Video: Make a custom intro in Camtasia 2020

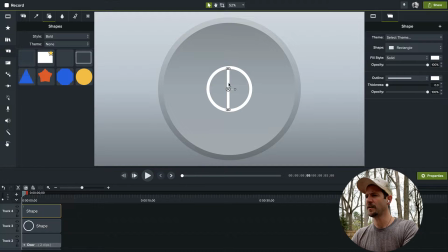(4:10)
And that's a little too wide. It about so we'll call that good. And again, because those hot dogs are starting to look pretty yummy.
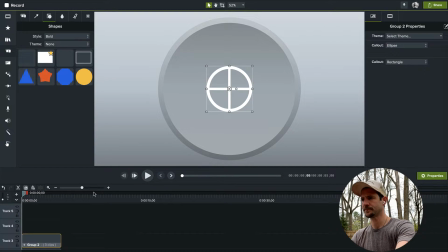(4:21)
So okay, so if I go ahead and group these three things, I get one object and I'm going to call this the wheel. And let's go ahead and rotate that 45 degrees.
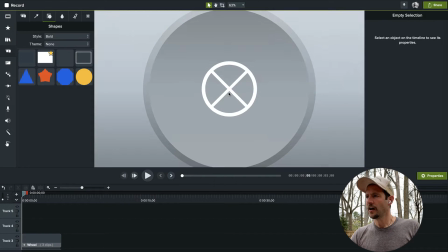(4:41)
Okay, and zoom back out. You can see we already have a pretty nice look. All right, but we wanna go ahead and give it a little bit more of a metal-y look, right?
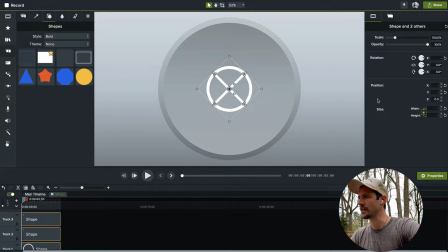(4:48)
So a couple ways we can go about doing that. In this case though, I think what we'll do is let's just change the annotation color. Actually, you know what? I want to, since they're slightly different, one is an outline, so I'm going to go ahead and grab,
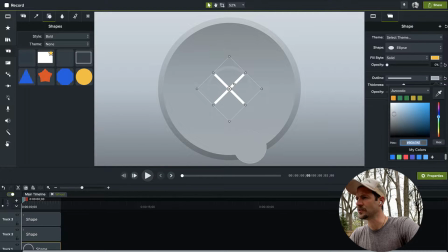(5:07)
let's see about, yeah, that's a little too light, or a little too middle. Let's maybe grab that light. And then these are fills, so I can grab somewhere, maybe slightly darker, just to give it a little bit of depth, right?
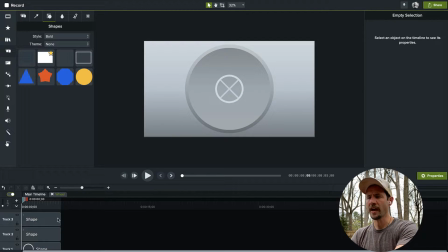(5:25)
Okay, so that's looking okay. I don't think it's looking just great yet. Now, what I could do is go back out to this main timeline and move this up to track 4, and I could actually bring in one of these gradients from another layer, and this could create a pretty cool effect.
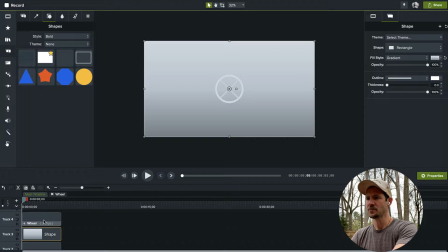(5:41)
So let's take this bottom shape, just paste it in there, and I'm gonna use this as a track mask. So I go to track 4, I right click on the eyeball, and I say alpha. And now you can see I'm getting a bit of that fall off. Now, if I wanna get more of that fall off to come in here, I can just start to resize that object on track 3.
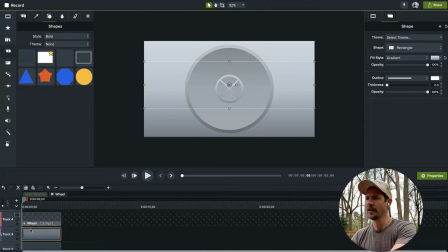(6:02)
You can see I get a pretty cool effect. And now I'm just gonna group those two things. I'm gonna turn the track mat off track 4, and I'm gonna rename this as wheel width fill.
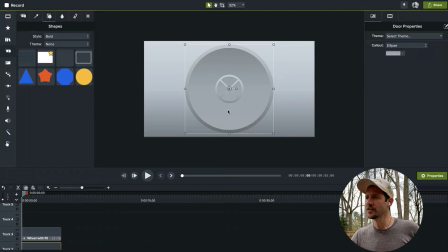(6:15)
Okay, so that's looking pretty cool. What we're gonna do is we're gonna have this rotate.
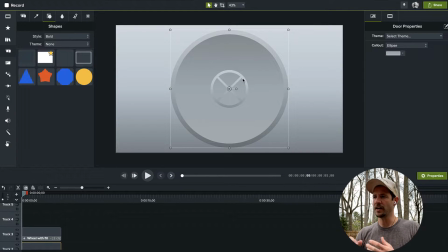(6:22)
That's gonna be our animation, but I do want to take a moment to get this to sort of protrude a little bit, because a wheel would be closer to me than the door. So I wanna use a drop shadow to sell that.
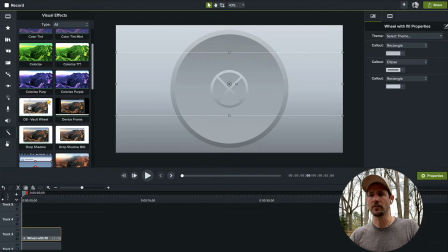(6:35)
So I'm gonna go over to the visual effects, and you can see I've already made a vault wheel drop shadow effect, and it's pretty straightforward. If I go down, you can see that I get this nice little fall off. And if I go ahead and stretch it out, you can see I can make it look,
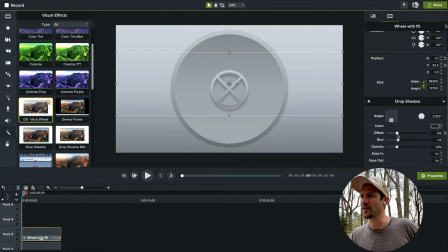(6:53)
I can make it look like it's really floating in space there, but it does need to still look connected to the vault. So you don't want it to be too far away on an offset. You don't want it to be too blurry either, because it's not that far away. It's relatively close to the vault door, right?
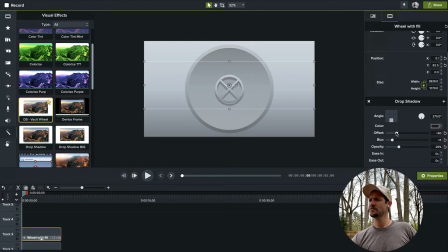(7:11)
So if I bring it back out, you see this is looking okay. In fact, I might just bring that vault offset down just a bit.
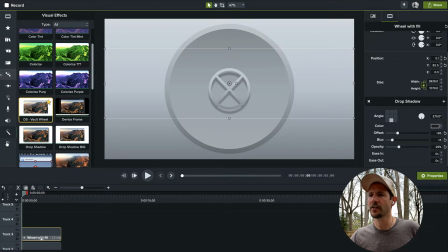(7:20)
And if you wanted to, you could also make a shape. Maybe I would add it underneath this whole thing, or actually in this case, I might even add it to the group itself.
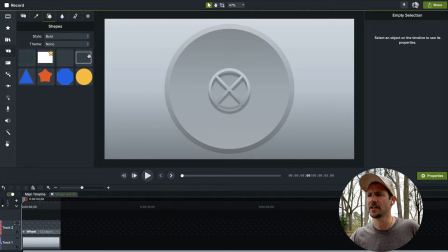(7:32)
Is you could add like another shape in here that just looks like it's supposed to be a stem. And so in this case, I would take
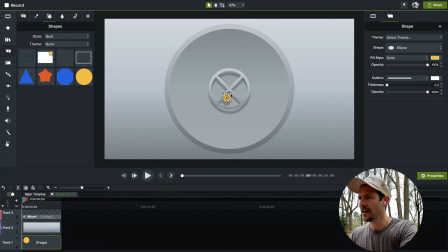(7:41)
underneath all of this, and I would take this area, this little shape down here, and I would just color it like the one of the darker colors.
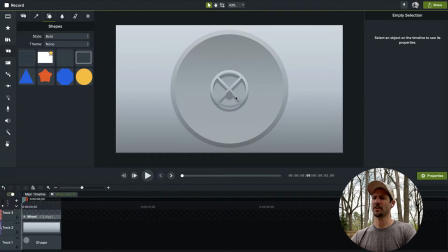(7:51)
And you can start to make it look like you had a bit of a stem connecting, but honestly, I don't really want to go that route. I think we'll keep simple and let that work for us. Okay, so I have this nice little drop shadow effect here, but I want to actually rotate this.
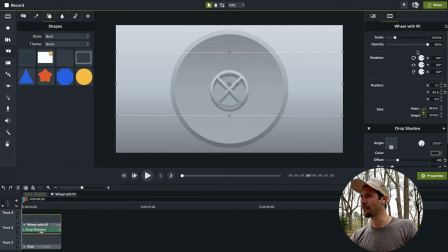(8:06)
And if I rotate it, you'll notice if I'm going to animate this, I can go ahead and explore rotating now. You'll see that the drop shadow is sort of going with it.